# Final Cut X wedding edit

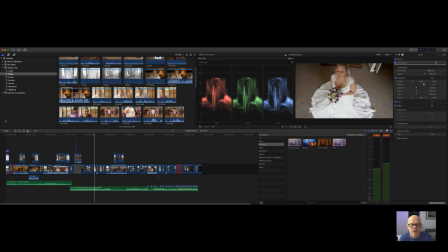(12:21)
Again, I'm shooting stills at the same time. So basically, I'll do it for stills and then I'll do the same thing for video.
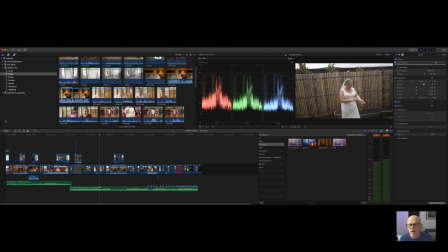(12:34)
We then decided to move outside and then she asked me if I could photograph her and film her walking towards the car. So that's the next stage after this. This again is the a6500 on the gimbal Now here I'm walking with two cameras here,
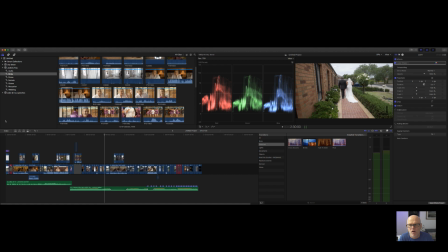(12:54)
and that's the way I often work I've got the gimbal in my left hand and the a9 Sony a9 in my right hand taking shots at the same time This is just the gimbal with the a6500
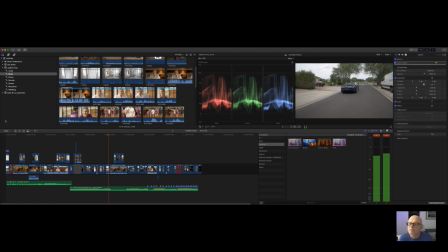Then I'm going to switch back to the other father and mother. And again, I'm going to switch. He's talking about Jodie and Troy here, but then I'll switch to the reception details here as well.
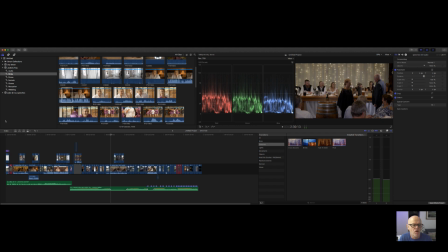(13:26)
So it gives me the ability to make this clip not go too long visually. He'll still have the audio underneath as you'll hear.
Thank you very much for standing by Troy all these years. Obviously, we've known you a long time and long we've come together.
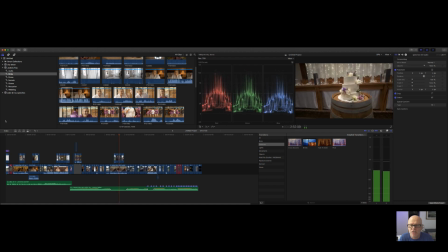(13:43)
So, I'm just trying to get a few details here for the reception. Now, once this is finished, I'll switch to the actual groomsmen coming to the wedding
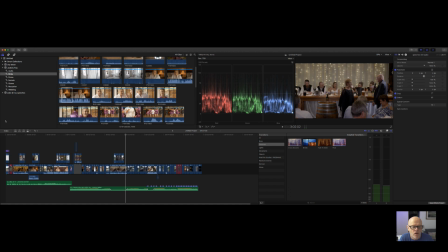(14:00)
venue and also then the bride walking down the aisle as well. so this is just showing the vehicles actually arriving
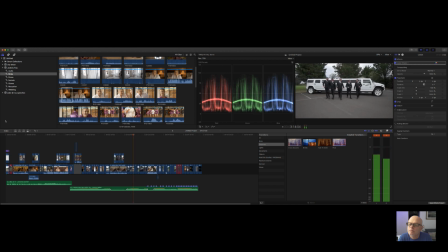now I didn't have time in the morning to show the groom getting ready so we decided that we'd just sort of do a mock sort of just getting ready here at the wedding venue
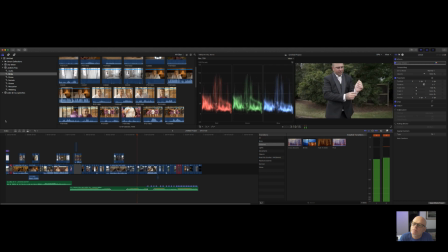again this was just showing the dad and the bride Jody in the car
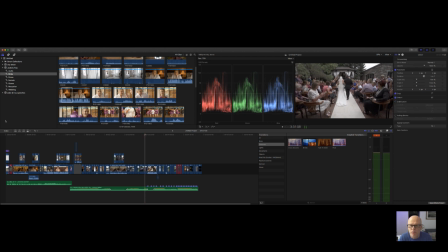(14:51)
Now this is just me walking down the aisle here with the a6500 with the gimbal and I've also got the Sony a9 in my other hand so the gimbal's in my left hand my Sony a9's in the right hand I've also got the GH5 on a tripod just basically just outside the aisle
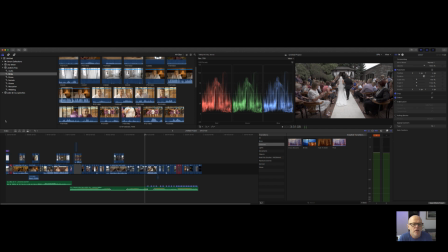(15:07)
there on the left hand side is a safe shot just in case if anything goes wrong and the whole wedding ceremony is filmed with that GH5. Now I'm shooting 4k so I can crop in if I need to.
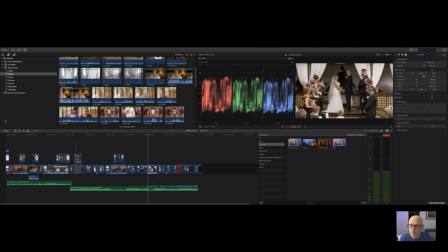(15:22)
I'm then switching to, obviously, this is where the bride and groom are announced as husband and wife and they have a first kiss. So this goes a little bit longer than what I normally would, but I wanted to sort of show this detail in here.
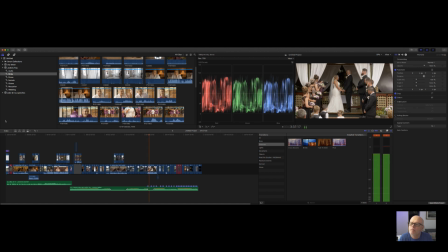(15:36)
And like I said, the celebrants marked up and the grooms marked up.
Good morning, Jodie. On behalf of all those present and by the strength of your own love, I pronounce you a married.
Now, you can see here the audio is taken down. If you look at my audio down the bottom there in the green, you can see that it's been dropped down. That's to enable the audio of the speaker to be louder.
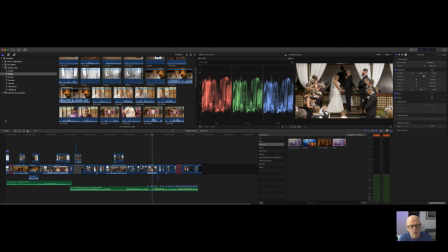(15:56)
And I've just done that by adding a couple of control points and you can just drag the audio down. Now straight after this is going to be a group shot done.
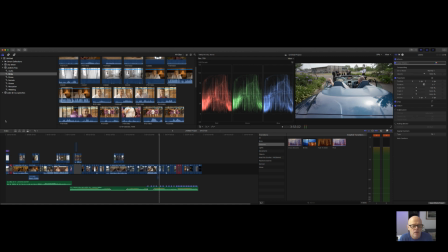(16:15)
Now and then into the formal part of the wedding. so we're going around the gardens actually of the winery.